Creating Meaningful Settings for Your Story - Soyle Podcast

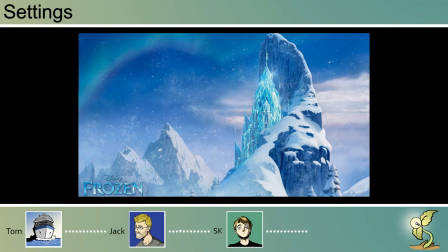Which, of course, she then leaves and creates it's this solitary right no that it's representative of a character conflict yeah is that she doesn't know another way to live so i'll create my own prison but it's mine it's cold it's transparent or see-through i don't know if that's a relevant aspect i'm
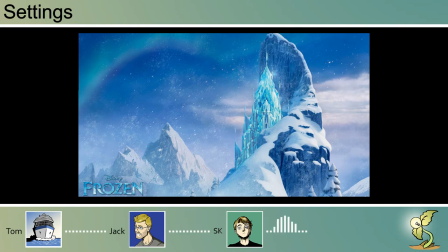sure it is not because it's never really brought up in the story i would argue that it is in the visual styling oh okay you have to make the decision on whether the ice is dirty or not i would say in a production pipeline i prefer to be dirty that way you don't have to deal with all the refractions and the render time my point being is that when you have infinite money and you have infinite resources everything should have
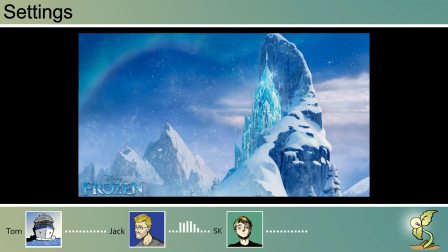a reason it's it's sort of like um it's kind of a house of glass you know if you think about it um it's not really secure even though she thinks it is uh which is very representative of her and her behavior that she's she's trying to isolate herself
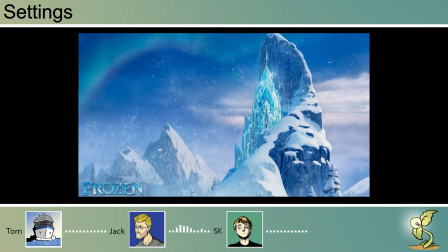um as a way of protecting others which really is just causing more harm it's a way to protect yourself right It's like when you touch ice, it's cold. It's also very, yeah, it's very cold. It's very remote. Only she can survive there.
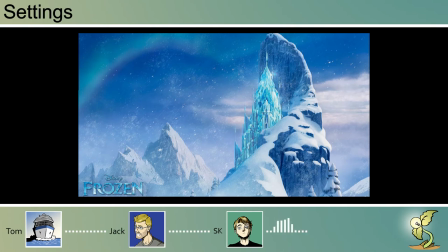And she even creates a golem to deal with wayward travelers. Because her moods change the entire setting. The weather. The literal colors of the palace change as well. So it's really a nice blue at the beginning.
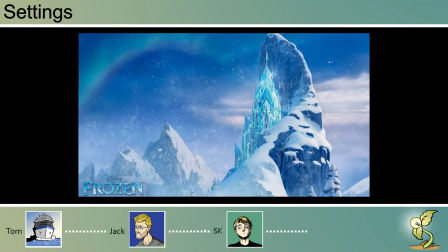And when Anifer shows up, it's still kind of a light blue. But it becomes red when she's starting to worry more and more. When she's fighting off the people who are trying to grab her, it's very yellow. So these are just different ways in which just the lighting of the same space changes
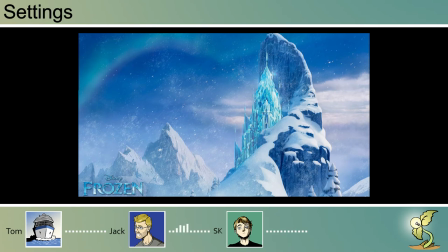based on the types of moods that she's currently in and the types of values that are in conflict. During the red section, she's alone. She's just kind of sitting there wringing her hands and trying to get herself under control. And it's just more symbolic of her own internal shit.
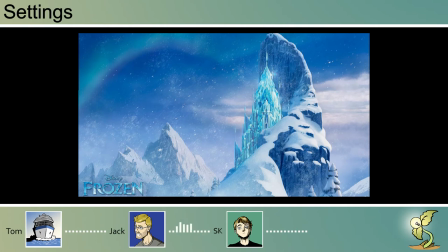You know, she's her own worst enemy. but the uh the blue is much more calming and she's it's kind of freedom the ice and the the storm the wind all that that's kind of a free thing so it's kind of representative of that so she's initially thinking about it as a freedom space
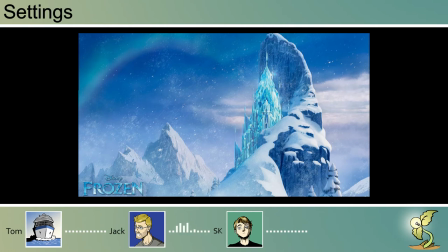and then the yellow i'm trying to think of what else in the movie is yellow and where you can tie those things together but the basic point being that the location has several uses and it's it's steeped within the other details of the story and nothing about it is arbitrary like uh one
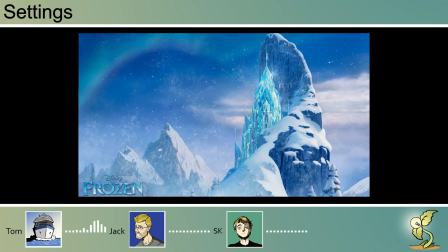of my favorite settings in a movie is um at the end of uh the shining so you have the hotel which is just confined by the snow
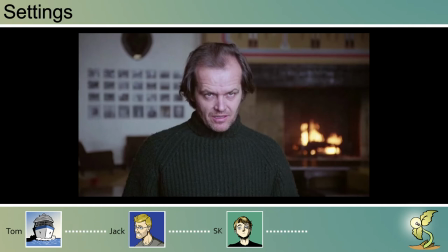and because it's in the mountains at the end the mother and the the son is a danny i forget the mom's name they escape into the labyrinth and then you see the shot of uh jack torrance just
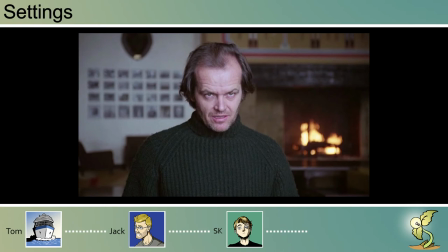looking over a small model of the maze and then it cuts to uh like danny running through the labyrinth that's so wonderful like that metaphor of like he has them trapped and it's just very evocative but it's just yeah they uh
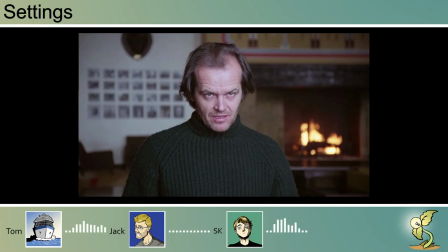he's just looking at a small model of a maze i i hate to derail your point here but your continuity is all over the place oh sorry yeah sorry yeah i was trying to explain too much of the movie i'm just saying that he wasn't looking over the maze while they were running
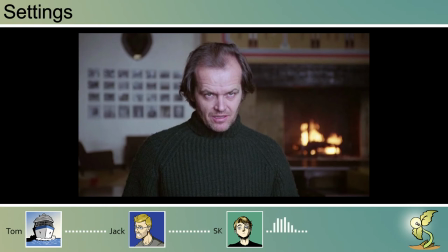away from a minute it was just they were they were walking through the maze earlier in the movie and then danny's by himself running away from jack yeah okay yeah that just happened earlier right right i'm sorry but it's like a foreshadow right right yeah all right right right because it shows them
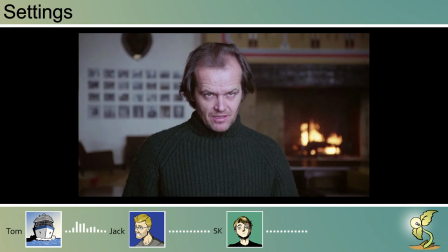almost as tiny like models inside of the maze but it's just an overshot i would say that the maze is um it's two-tiered because it's a maze itself outside the hotel but the hotel itself is a lot like a maze with its endless similar hallways and seemingly no differentiation between what turn